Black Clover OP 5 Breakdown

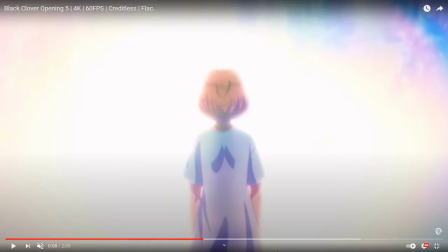(10:13)
she's uh if i'm going with i guess the light being maybe more atone or more about the elves you know how uh longress
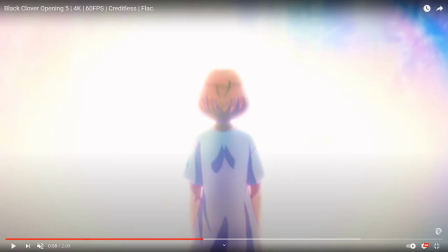(10:27)
and vengeance were encased in light by that window in a way this could also be showing that fauna is has that elven nature towards her and this could be foreshadowing that as she looks straight on at the in the light um and then we've
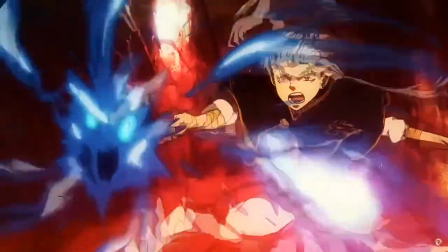(10:47)
got this cool shot of noelle as she's sends out her sea dragon
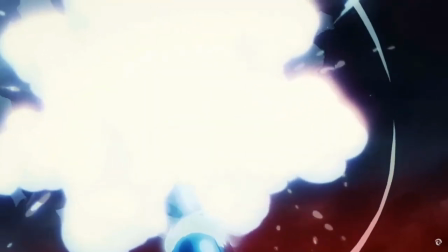(10:53)
i think it's it's just the sea dragon king and she attacks fauna and
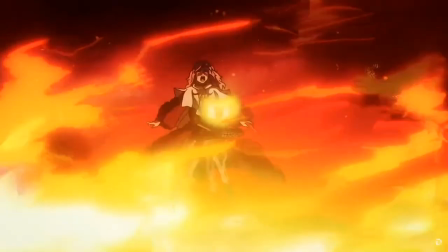(10:58)
fauna opens up her third eye as she is about to go psycho
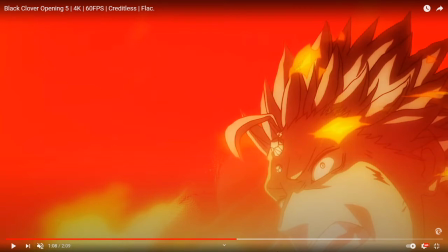(11:04)
mode and then we get this really cool shot of Mars because as he's going up to Fauna because Fauna was a childhood friend that he killed back you know back when he was a tool for the Diamond Kingdom and
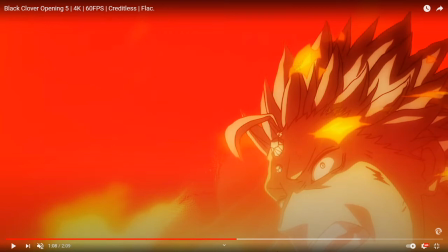(11:21)
so this is just kind of like I'm really enjoying the emotion that's really displayed on his face as he's trying to bring her back and then we get this cool shot
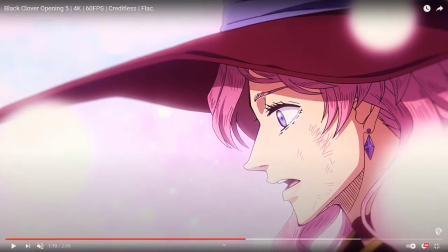(11:33)
of vanessa realizing her fate's magic because that's that's in representation of the cat so right here so yeah the cat it's
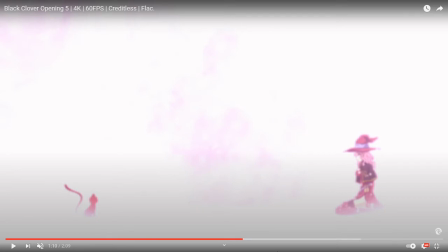(11:47)
uh basically that's her new spell that allows her to change the fate of her
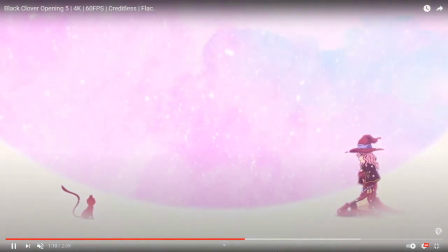(11:54)
friends so it's that's a really really cool thing uh just kind of
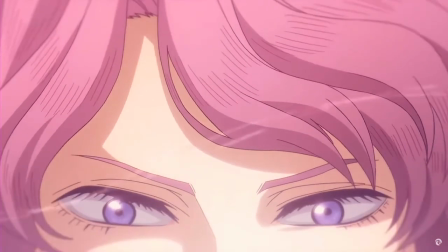(11:59)
ability and the cat looks adorable because of course it does but it's this it kind
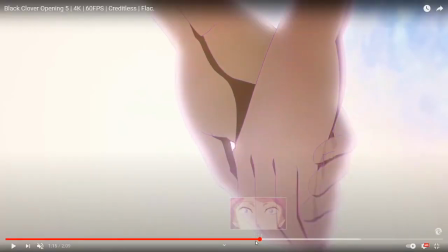(12:05)
of shows we see like the threat of fate i suppose you can call it here and
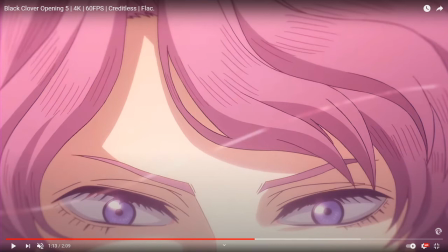(12:11)
that really just kind of makes we get to see realization of vanessa's eyes as she starts to realize that she doesn't have to live the way that she has been you know caged in her feelings caged in
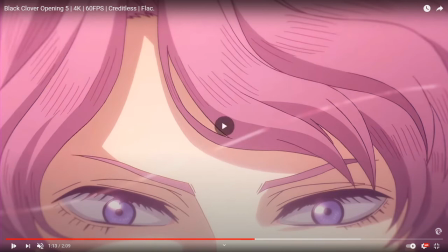(12:28)
her past type deal so that's really really cool and she's once
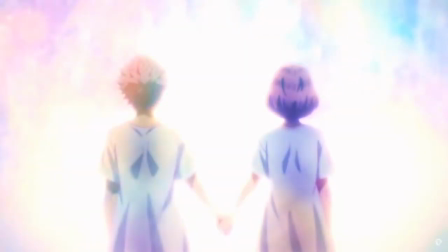(12:33)
again looking into the light everyone and if i'm going with the the
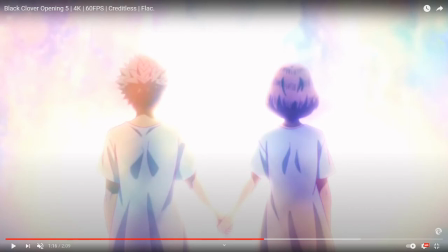(12:38)
analogy that the light means hope we've got now young mars and young fauna looking into light which uh could mean that their their hope they're hoping for their future once again and kind of like how vanessa was looking into
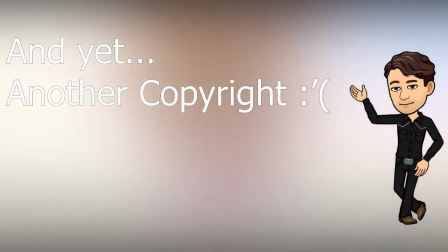(12:58)
the light in that previous scene it's also like she's seeing hope so just
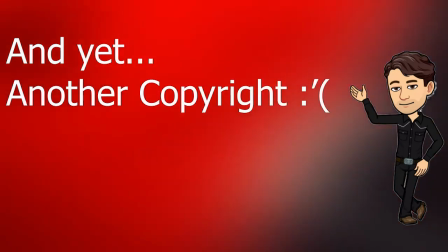(13:04)
really cool imagery they're looking Then we've got Asta going into his demon form.
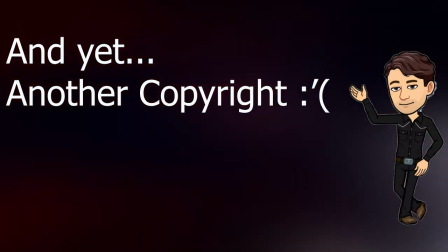(13:10)
I believe this is the first instance of us seeing it, and it's really intense.
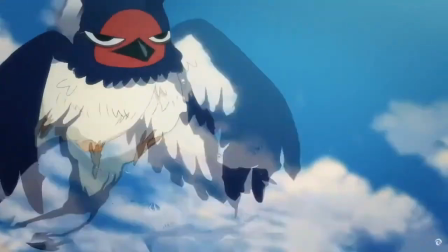(13:18)
And we only see his right side, so it kind of brings us, the viewer,
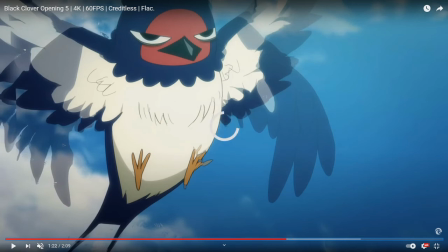(13:24)
wondering, is he going to get taken over by this demon magic, this demon form?